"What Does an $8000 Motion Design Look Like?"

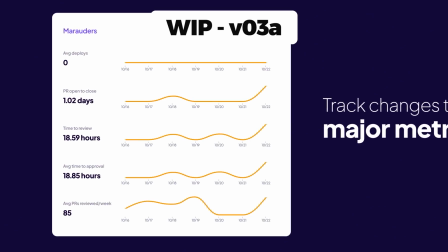To transition from scene 2 to 3 I'd always had this in mind, where the data flows from the app tools and converges to become the orange statistic lines of this scene.
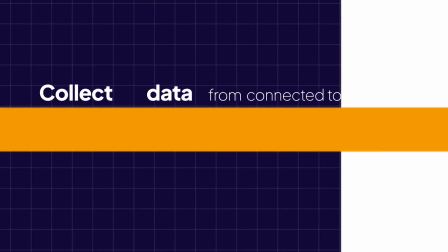Long unbroken shots are nice, but they can be time consuming to pull off. They can also take a long time to amend if the client wants changes.
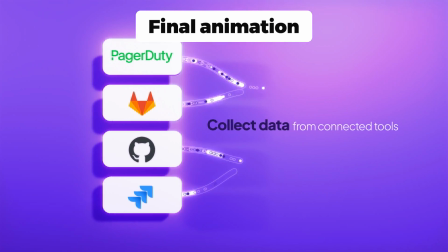In the end I decided to make this two separate shots.
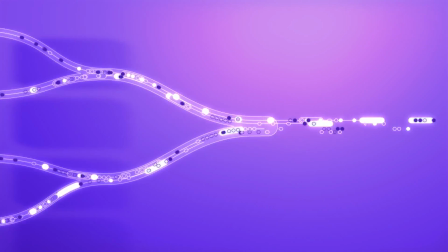It still links the two elements thematically and flows, even though arguably having it as one shot would be more elegant.
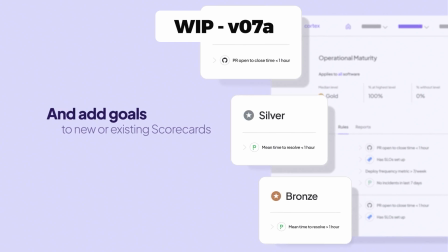Other transitions I didn't plan for, such as from the last scene into the end screen with the logo.
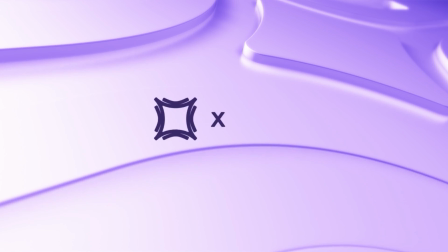This is a later work in progress. The cut from this scene to the next was a bit jarring. If you have a camera and 3D layers it's easy to add a move out of a scene.
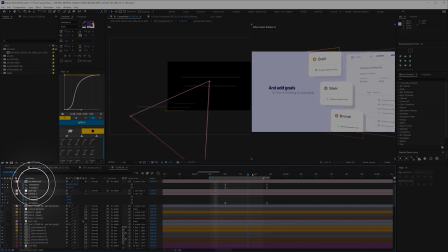In this case the camera is parented to a null which rotates round over about 10 frames.
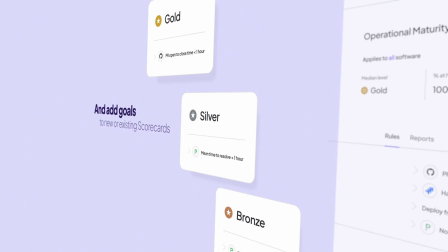This matches the movement of the camera move at the start of this scene so when they're put together the transition is more fluid.
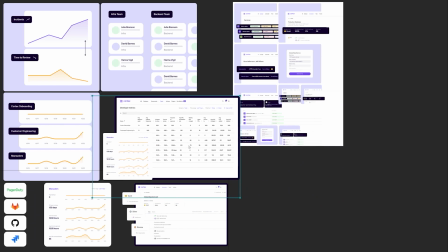The more I use PRF the more I love it. Not just for move boards, near completion I exported all the key frames of the animation and laid them out.
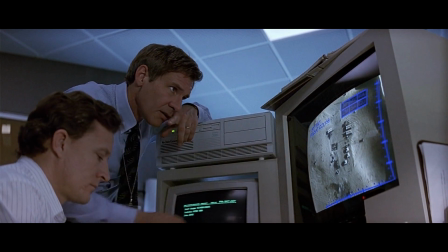It's good for checking consistency, especially text sizes. With 3D layers and cameras it's easy for the text sizes to vary.
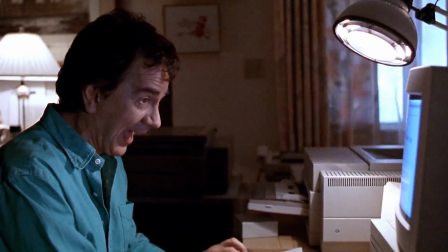Also this means you can do a final check for mistakes. When you're busy animating it's easy to overlook the text, especially here when it's done in such a simple way.
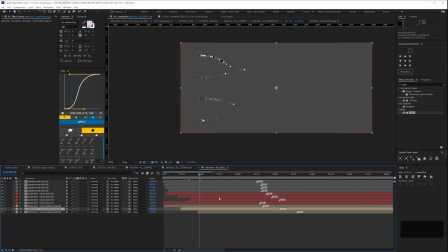Almost all my time and effort went into two things, animating data and trying to get After Effects to do convincing 3D.
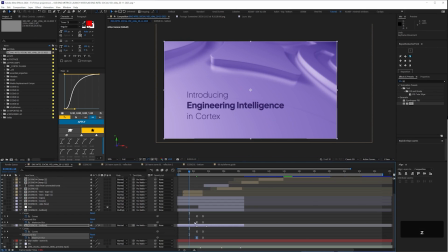But what you focus on isn't necessarily what the audience is interested in.
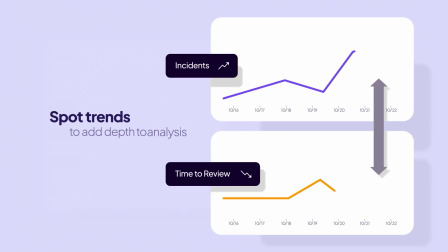The users of the app know the UI so this all needs to be correct and I've designed the animation so the audience has time to read the text.
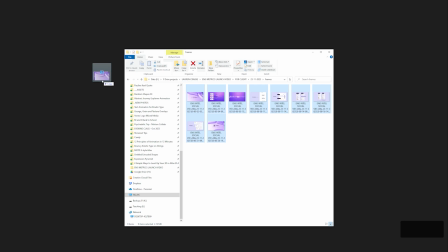The last thing you want is a typo to slip through. So take the time to export the frames and check them one last time before you think about telling the client you're finished.
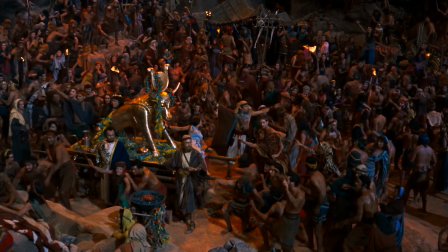This actually leads perfectly to the clickbait sound in one thing I think you should focus on above everything else when you work direct to client.
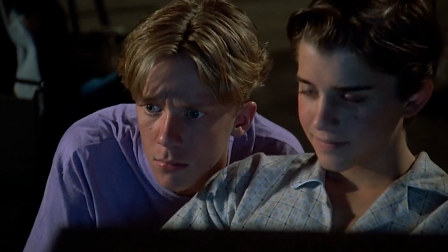I think we can often get hyper fixated on doing amazing creative work which will impress our peers or doing some clever clever motion design which will look good on your reel.
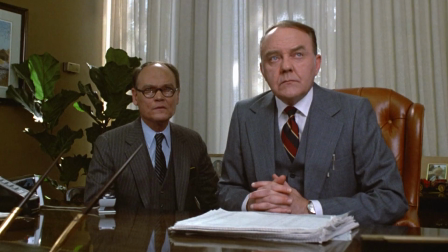By all means if this aligns with what the client wants go for it. But this means we can take our eye off the ball.
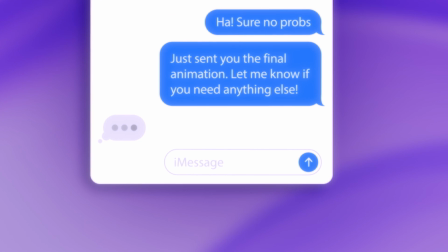This was Lauren's response to the final animation. What might it have said if I hadn't checked my work thoroughly before sending it?
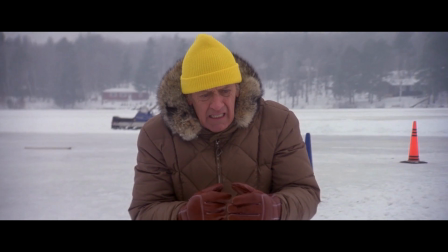I want to keep doing work for Lauren, not just because we're friends, but repeat work for the same client is easier for both of you.
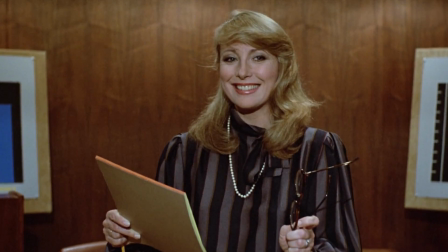For you, you're not having to learn how the client likes to work at the outset. You develop a shorthand.
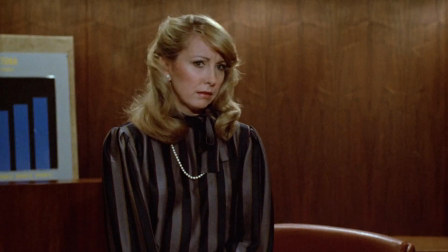You get to know their tastes, what sort of wild swings their company might go for. For them, they don't feel like they need to keep an eye on you.
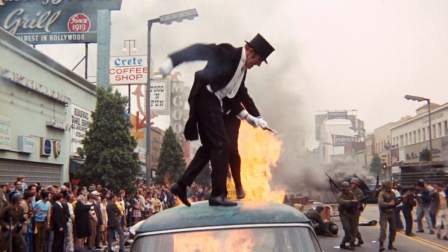A lot of chat in our community is focused on attracting new clients. I don't hear quite as much about retaining the existing ones.
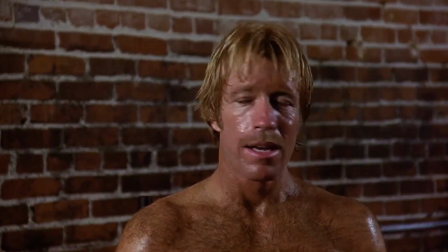This is another reason I was happy to drop my day rate for Lauren, or any regular client for that matter.
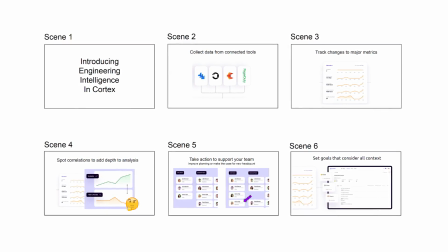Every time they give you a new job, that's work where you haven't had to spend time hustling to get it. That's a gift, but you have to show that you give a shit to get there.
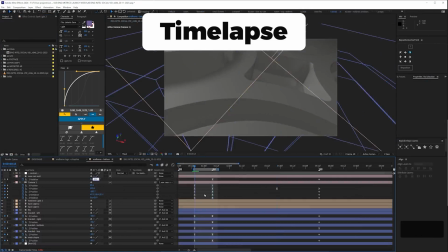Giving work to the same person is the path of least resistance for a client. They already know and have worked with you.
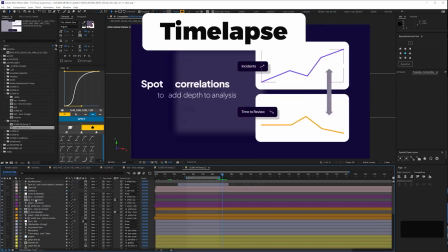In theory, you should have to royally screw up for them to bother to look elsewhere, but it could be something minor which puts them off.
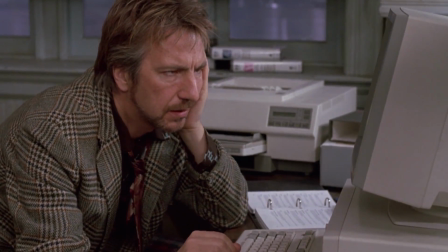You're slow to respond when they try to contact you, poor attention to detail, well, whatever.
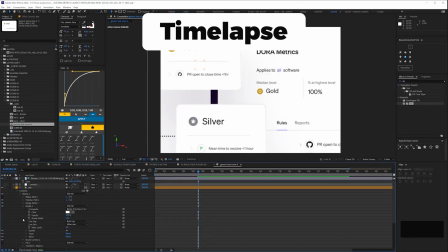But generally, I've been gobsmacked in the past by how indifferently some freelancers can treat clients, especially when they're eyeing up the next job.
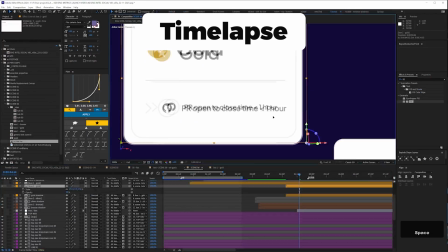They seem to be more focused on getting more work, or new work, or better creative work.
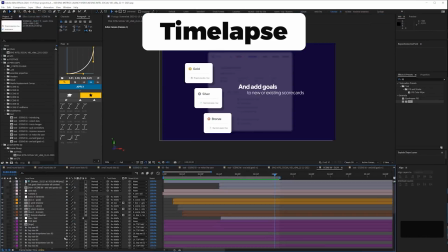They don't seem to realise the importance of repeat business for freelancers or small businesses. Anyway, I've probably got a longer version of this rant, but I'll save it for a future video.
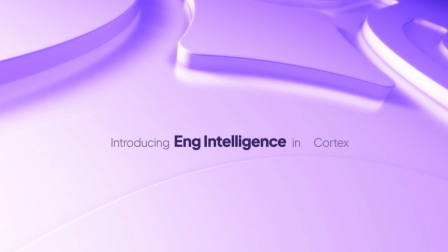The last video took me about 16 hours to animate. This took well over 30. That's purely time I was animating or designing.
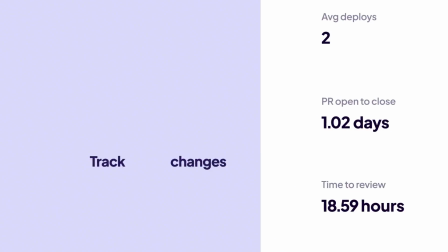It doesn't include production time such as emailing, zoom calls and thinking.
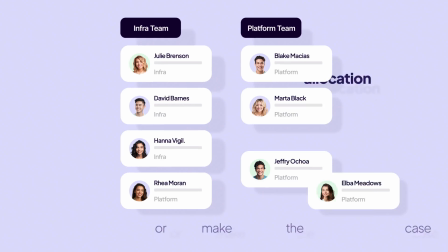This would have taken longer if I didn't already have some animated elements from the previous video and I suppose there was something approaching motion brand guidelines for the main UI sections.
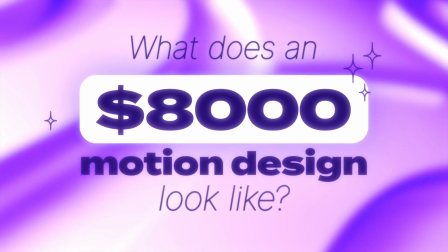Anyway, that was the final animation. And that's it. If you have any questions obviously feel free to pop them below and I'll do my best to answer them.
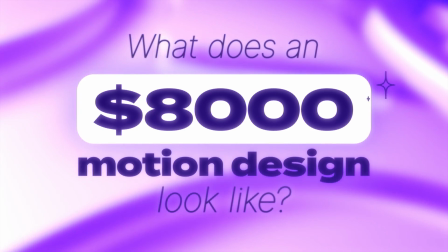Huge thanks to Lauren for the work and letting me discuss it here with you. Thanks for watching, see you again soon.